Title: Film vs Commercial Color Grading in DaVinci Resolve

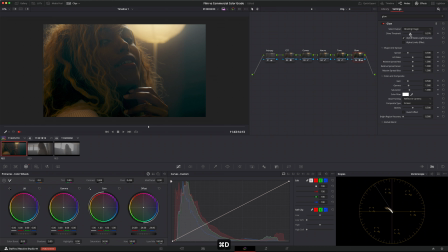And we're sitting at around 30 to 50% in most of her skin tone, which is a good ratio, a good level, because we want it to be sitting darker. That's looking pretty awesome. So in those three, this is kind of my look creation node structure.
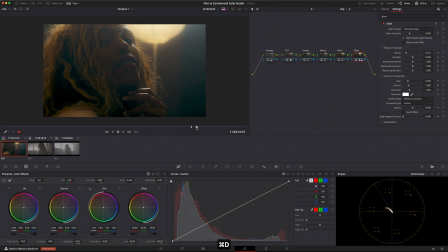In those three nodes, we've created a really nice filmic look. And so we have our curves adjustment. I'll turn these off. We have our curves, and then we have our hue versus, and then we have our tone curve.
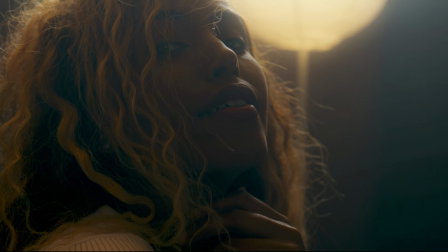And now we can kind of play with it a little bit and see where we want everything to fall. So I'm going to go back to my vector scope, and we can go to our primary,
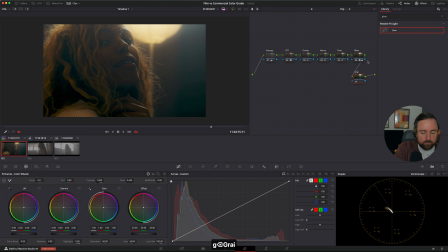and we can actually kind of play around with the offset and see what it looks like being fed into our pipeline. So from here, we could even push a little bit cooler. We could even warm it up.
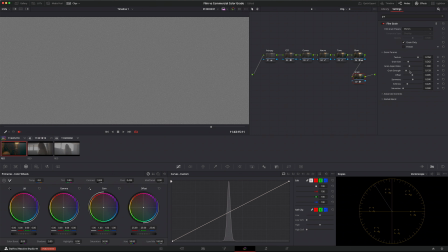And if I push it into this top quadrant right here, you can see what it would look like if it was super warm.
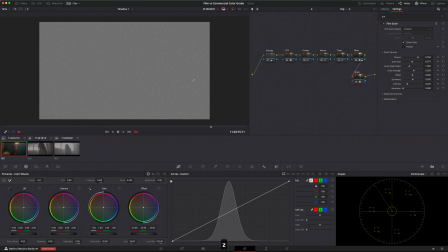And that's kind of like a dreamy look. If we wanted to, we could go to our tone and just kind of dial the saturation back. And now we have kind of a really nice, warm, monochromatic look that we could push down the entire pipeline.
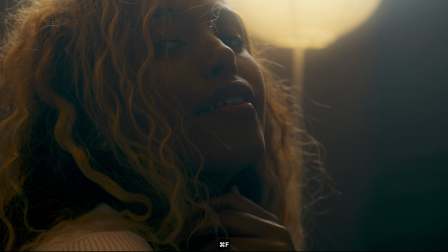I'm going to set that back to 50, and I kind of prefer a little more color contrast. And let's maybe let it sit right around there.
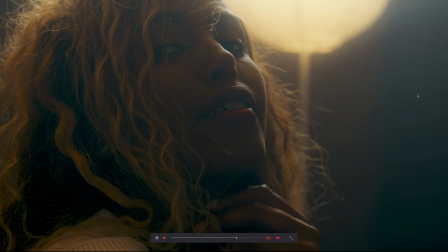And we can also play with, you know, our offset like that, you know, dial it in.
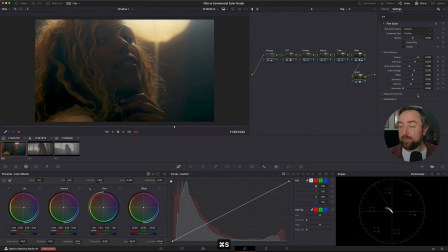This feels really good to me. This is a really nice look that you could apply to the rest of the footage. I want to get a little bit more creative with this look. So I'm just going to create a couple more elements with some effects that kind of sell that filmic look a little bit more.
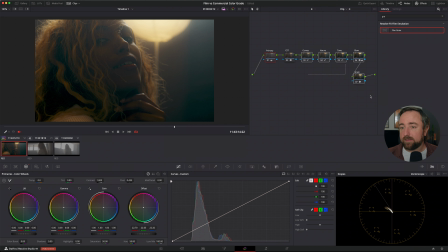So the first thing I'm going to do is create kind of a glow. And now we're kind of just finessing this look. So let's go to glow. One thing I really like to do with glow is set it to screen. And then we're going to bring down the shine threshold.
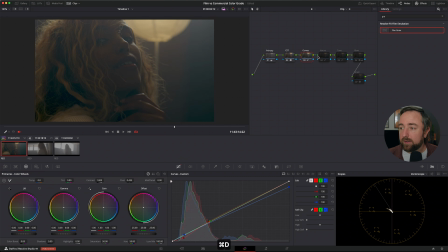And you can see that this is creating a super nice kind of almost a pro mist, you know, diffusion filter. Then we can play with our spread.
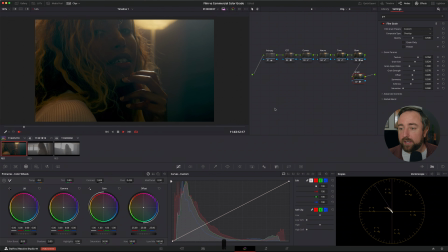And that's just kind of creating a really dreamy look. And it's kind of bringing that light and highlighting this eye.
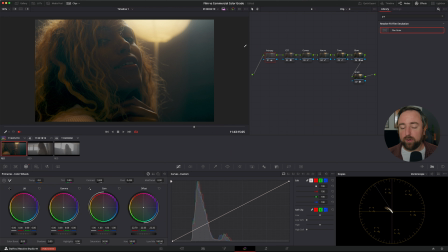And it's also creating a nice glow around her fingertips. So if we play that back, it just has a really nice atmospheric vibe now. And it's really like when you watch this, you can really feel an emotion and a mood.
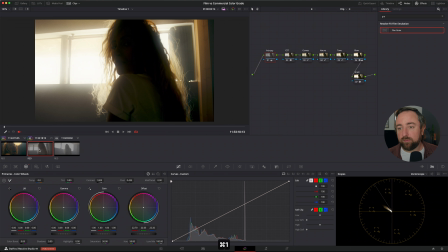And, you know, that's going to contribute to the story. The last thing that we can do is just create a grain node.
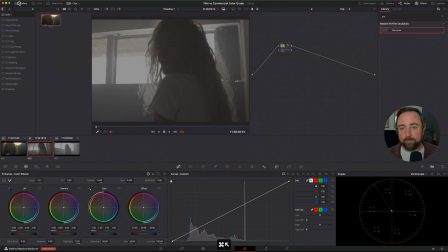And for this, we're going to use the film grain plugin in Resolve. This is built in.
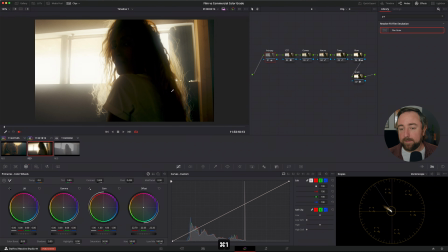And I'm going to make this a little bit more dramatic because YouTube compression.
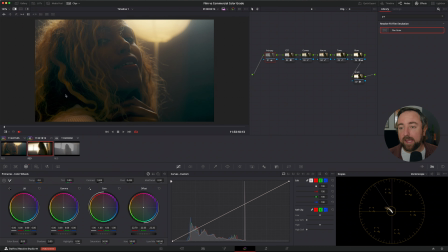Bring up the strength, bring up the size,
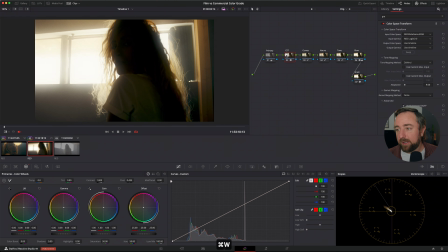maybe increase softness a little bit.
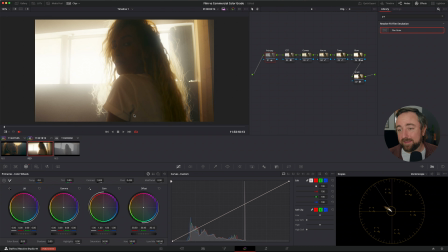Bring down the strength and then bring up the strength so you can see. Bring down the size a little bit.
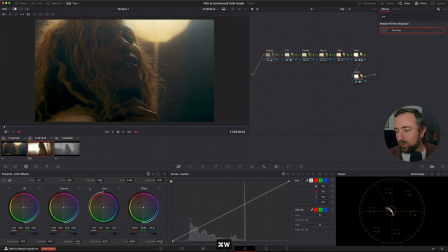So now we have, playing back a little bit slower, but now we have a bit of a film grain over top of it.
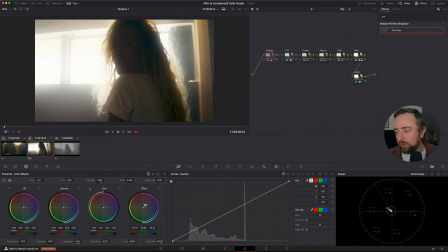And that kind of just brings it all together. Now you can use whatever you want for the film grain. You can use this plugin. Sometimes I also like to mess with Film Convert. You can also use Video Village plugins. There's a lot of different film grain.